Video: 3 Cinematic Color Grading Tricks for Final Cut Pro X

And then ask yourself, how can you separate that a bit from the rest of the image? So that's basically what I did here, just getting all the attention to her face.
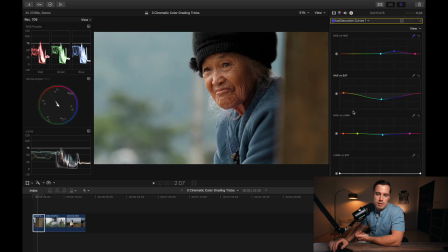[4:20]
And you also see that I did some adjustments here in the hue versus luma curve. So here I pulled the blue or the background colors of the image or the video a bit down so that that gets a bit darker.
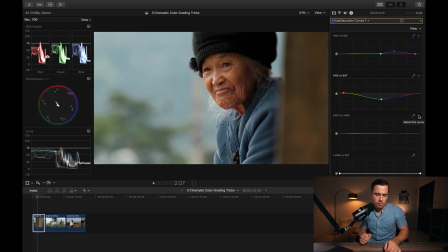[4:33]
When you see before, the background is pretty bright, so that distracts also a bit from the face, and by making that a bit darker, also your attention goes more on the face. So these are all just subtle changes here.
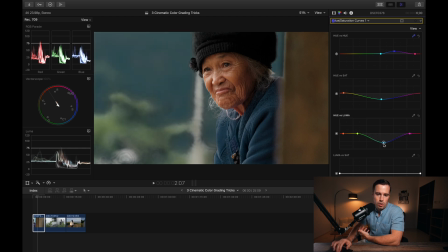[4:43]
I didn't go too crazy because especially in the luminance levels here, if I would go too low, as you can see now, yeah, it separates now, but it looks pretty bad actually. It doesn't come natural anymore. So you only want to do slight adjustments here, otherwise it gets crazy and that doesn't come natural.
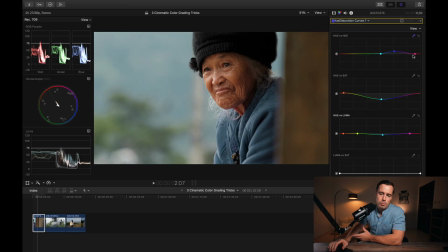[4:59]
So definitely be a bit careful by doing so. And let me also quickly show you how you can easily do these adjustments here. So let's say here in the hue versus saturation curves, you want to get the skin tones. Then what you can simply do here is you go to this pipette tool. You also have that in Adobe Premiere Pro and DaVinci Resolve, etc. So the tools are pretty much the same everywhere.
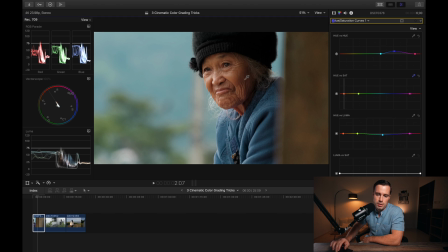[5:18]
So you use this pipette tool on her face, and there it directly marks her skin tones. So here I can just simply drag that up a bit to increase the saturation. And then in this case, I want to get rid of that point here because I don't really need it for this color grade.
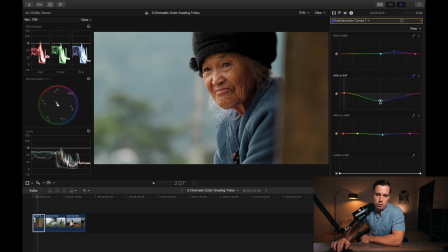[5:38]
And I just use this point here to bring the rest of the image down in the blues. As you can see, we have the same effect as before. Desaturated background, maybe a little bit more saturation, not to go too crazy here. And you see that looks pretty good. So actually, like, if you don't really know where to click on these curves, just use this pipette tool and drag it somewhere in the image to make sure that you affect the range of color in the image that you want to affect.
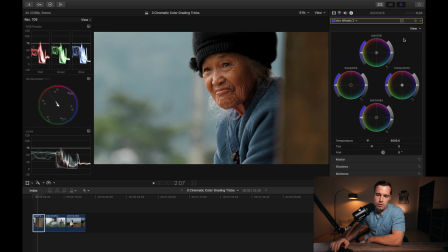[6:07]
And then as a last effect, what I also did here is I adjusted the midtones a bit further because I just want to intensify that image a bit more. It looked a bit too bright before, but that's nothing major here. And let's come to the next clip. That's of my friend Robbie.
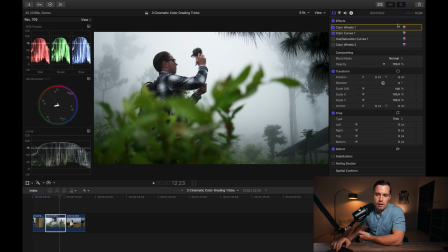[6:23]
And when I do my basic color correction here, like increasing saturation, getting the shadows, midtones, highlights right, and applying a bit contrast here by applying an S-curve, you see that the bush here in the foreground with the green tones is actually pretty distracting from Robbie.
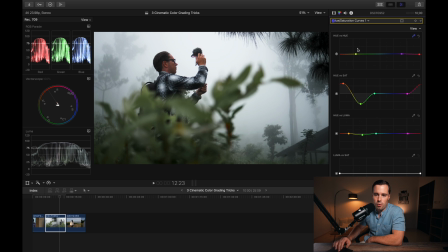[6:41]
So what I simply did here is basically the same as we discussed in the clip before. Like here I desaturated the greens quite a bit. I increased the saturation from his skin tones. And I also like changed the hue of his skin tones a little bit because they were a bit reddish before.
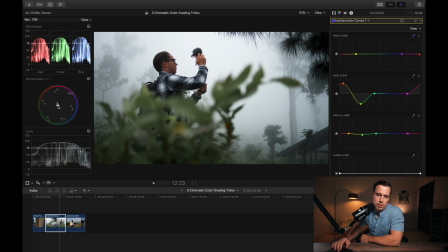[6:59]
So I wanted to have them a bit more yellow. Actually here, when you look in the vectorscope, you see that this is the skin tone indicator line. Like skin tones, doesn't matter if you're black or white, they are always on this line.
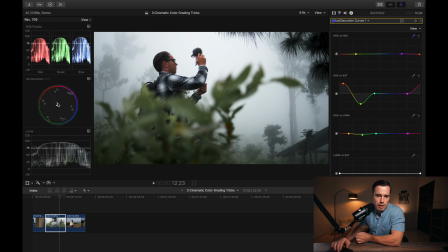[7:11]
So by bringing the skin tones either perfectly on this line or at least slightly around it, that ensures that your skin tones look good. And that's what I did here with the U versus U curve. Then saturation, we had that already. Like that makes a huge effect alone.
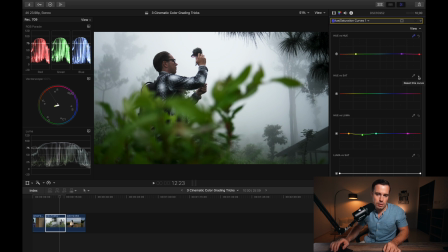[7:25]
When you see that here, when I deactivate this U versus saturation curve, then it looks pretty bad. But now it actually looks pretty good. The attention goes on his face and the brush doesn't distract anymore so much. So that's great. And then what I also did here is I pulled the luminance levels of the brush down a bit.
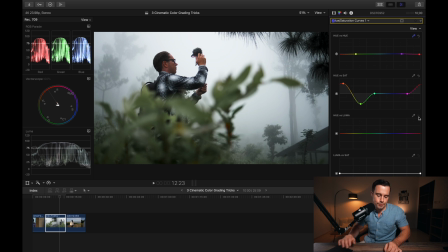[7:43]
As you can see here, the brush is now pretty bright. And when I activate that again, the brush gets a bit darker. I didn't do too much here because I don't want it to look unrealistic. Like, let's just pull it down a bit more. I could do it. It still looks okay, but I think it's a bit too much.
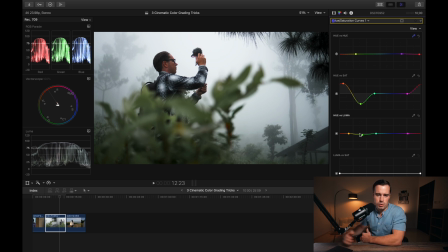[8:00]
If I keep it like that, then it adds a bit more to the image because of that white background. What I then also did here, what's a bit different from the other clip that we had before, is I added a bit of blue in the highlights with the color wheels.